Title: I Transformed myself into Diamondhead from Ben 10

Hey, what's up? In today's video, I'm going to take you back to my childhood memories and we are going to recreate Diamondhead from Ben 10.
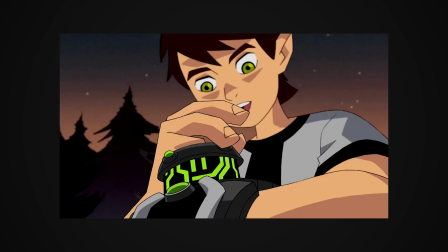Here goes!
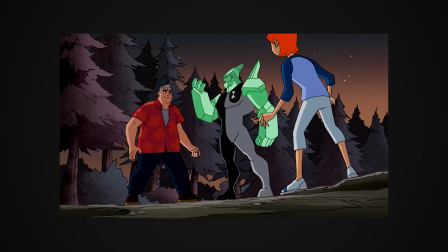So what can this guy do? I don't know, but I bet it's gonna be cool.
So in today's video, I will take you through my process on how I created the entire video. Here is what we will need in order to accomplish this shot.
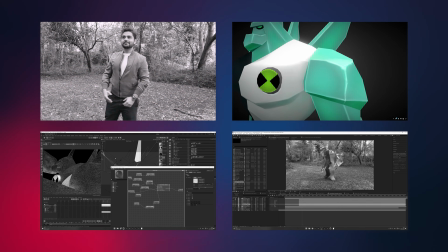Obviously, we need to record ourselves and then we need to find a 3D model of Diamondhead, optimize it to look realistic,
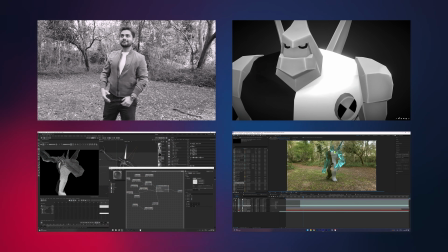and then we need to animate it, and then we need to composite the entire thing together to make it look awesome. Alright, so without further ado, let's get into it.
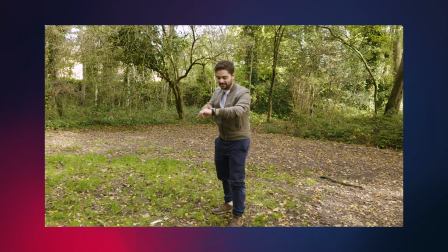So for this video, we went into the forest and Enzo recorded me using the Panasonic S1H camera handheld,
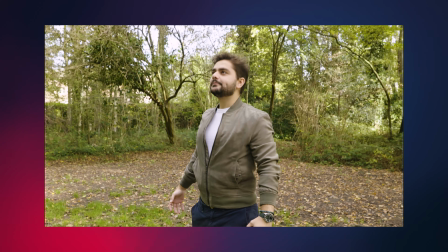so it actually has a lot of motion in there because that's what you want when you're going to be tracking your shot.
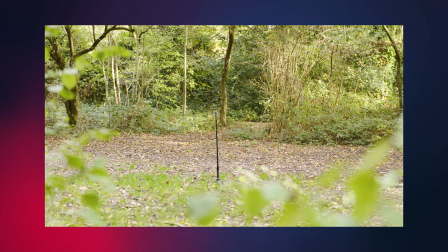I also placed my Insta360 One X2 in the scene so I could capture 360 images at multiple exposure levels, which I can then combine later on in Photoshop into an AGRI image. This is going to be my lighting from my environment so I can get realistic looking visual effects in my 3D software.
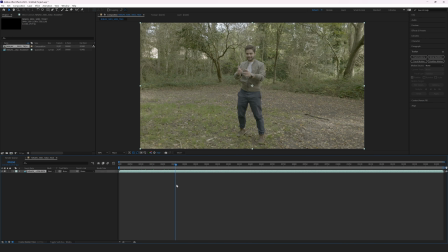After that, I brought everything in Adobe After Effects and I have my first shot here where I'm actually acting that the watch is opening up, and actually to achieve the effect of the watch coming out,
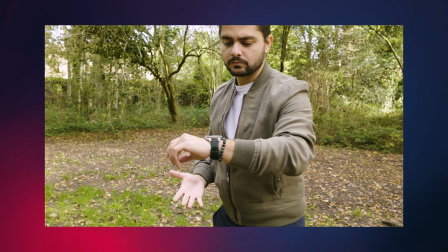you might think it's 3D, but I actually cheated it because we only see it in the front angle, so I just drew a simple shape around my watch.
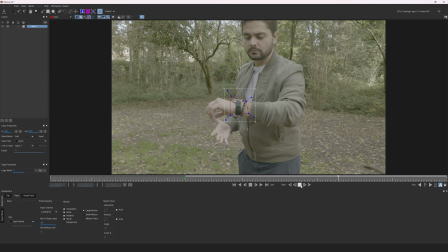I tracked the 2D location of the watch using my tracking tools in Adobe After Effects,
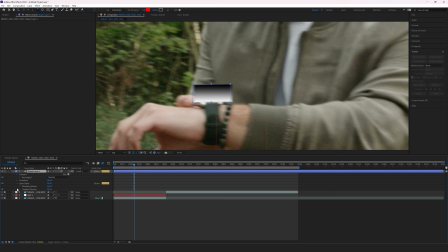and then on the shape I just added a gradient to make it look like it's some sort of metal, but it also has some kind of depth to it. I then just parented it to my watch and I just made it come out and using a mask where it's actually coming out from.
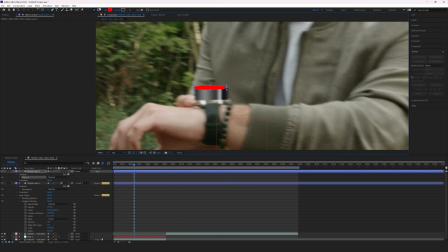So it's as simple as that. And I also used a green solid on top of that, which is going to be my display of the watch. And I added a perfect glow to that to make it look shiny. So yeah, it's a little cheat on the watch, but that's because I wanted to concentrate more on the Diamondhead part. And anyway, I think it did the job well. So then I slam into my watch, I cut my video right there,
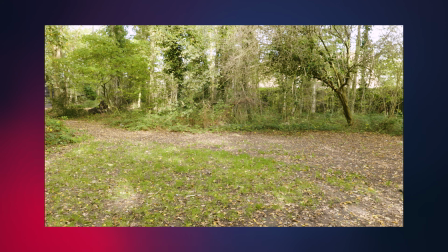and I go to a spot where Enzo is recording the environment with having in mind that Diamondhead is going to be standing there. So also keeping in mind that he will be taller than me, so we have a wider angle.
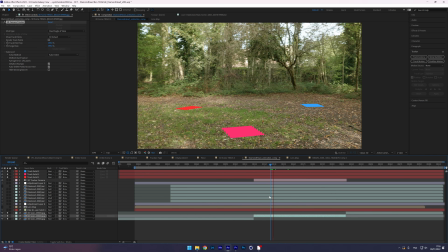So for this next part, I'm just going to 3D camera track it, and then I'm going to set a ground plane, and then I'm going to export this tracking data to Cinema 4D. Now comes the time that we need to find a 3D model. And speaking of 3D models, if you enjoy 3D modeling or creating environments, Over.ai is currently having a really awesome competition.
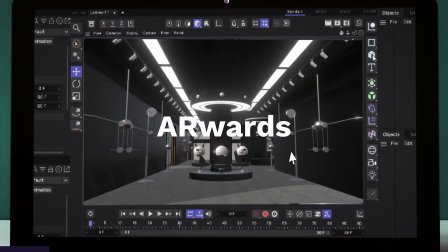All you have to do is design a cool 3D environment using their online 3D builder tool and just upload to their platform to participate.
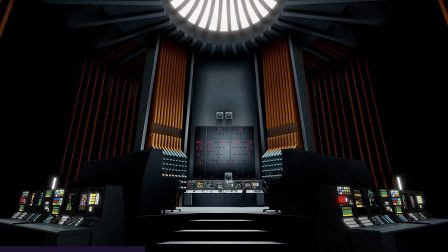All the links will be in the description below. The participation in the contest is completely for free and open for everyone.
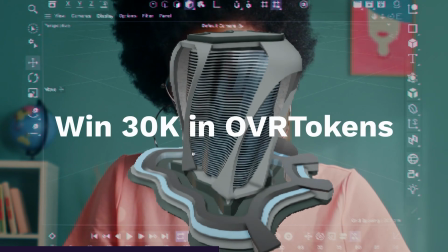You get to upload your experiences and show your 3D projects to the world.
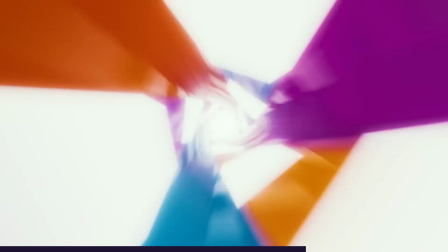So in my opinion, even if you have basic understanding of 3D, their builder is super easy to use, so why not just take your chance and join their giveaway? It's completely for free and there is a lot of money for grabs, so why not give it a try, and you can even fine-tune your skill in the meantime.
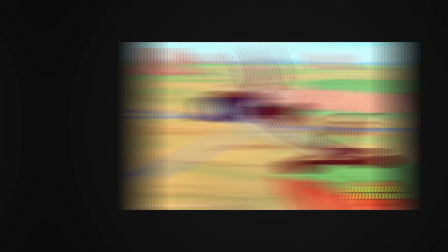Alright, so without further ado, let's get back to the video. Now it's time for us to find a 3D model online.
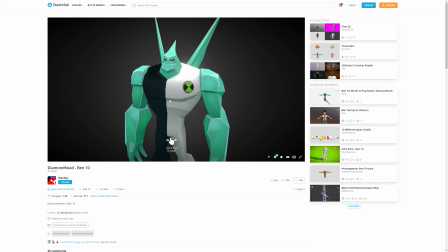I found this really cool Diamondhead model online and it's free, and I think it's gonna do the job just fine. I'm going to import that in Cinema 4D, but I am going to modify this quite a bit. I want to first optimize my entire model, and I'm also going to retexture it completely.
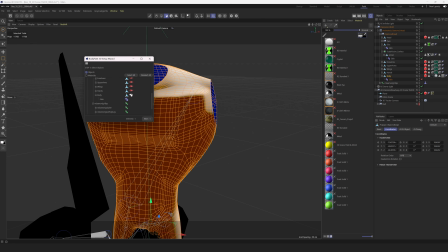So for some parts I will need to do some UV mapping because I want to be able to paint on his body to get a more original look of his clothing.
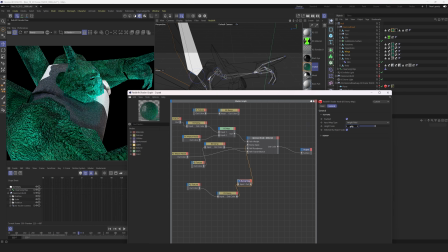Then I'm going to apply all my textures. I actually used Redshift render engine in order to do my final render here.
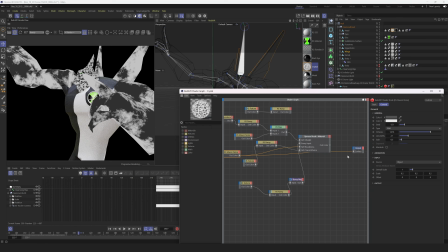While I'm texturing, it's also really important to have an AGRI environment. So the photos that I took for the AGRI, I'm going to convert them in Photoshop and then import them as an AGRI environment for my 3D scene.
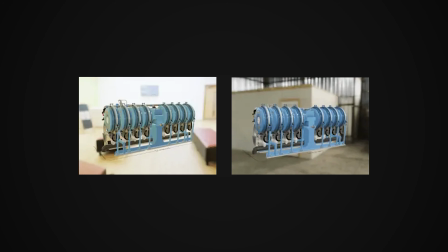That way my lighting is going to be as close as possible as on location,
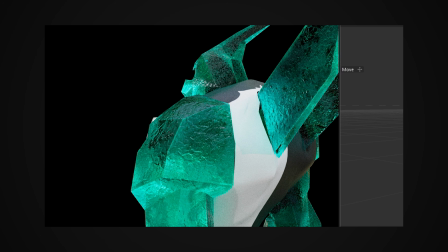and I also get really nice reflections, which is going to help me a lot while I'm texturing this Diamondhead.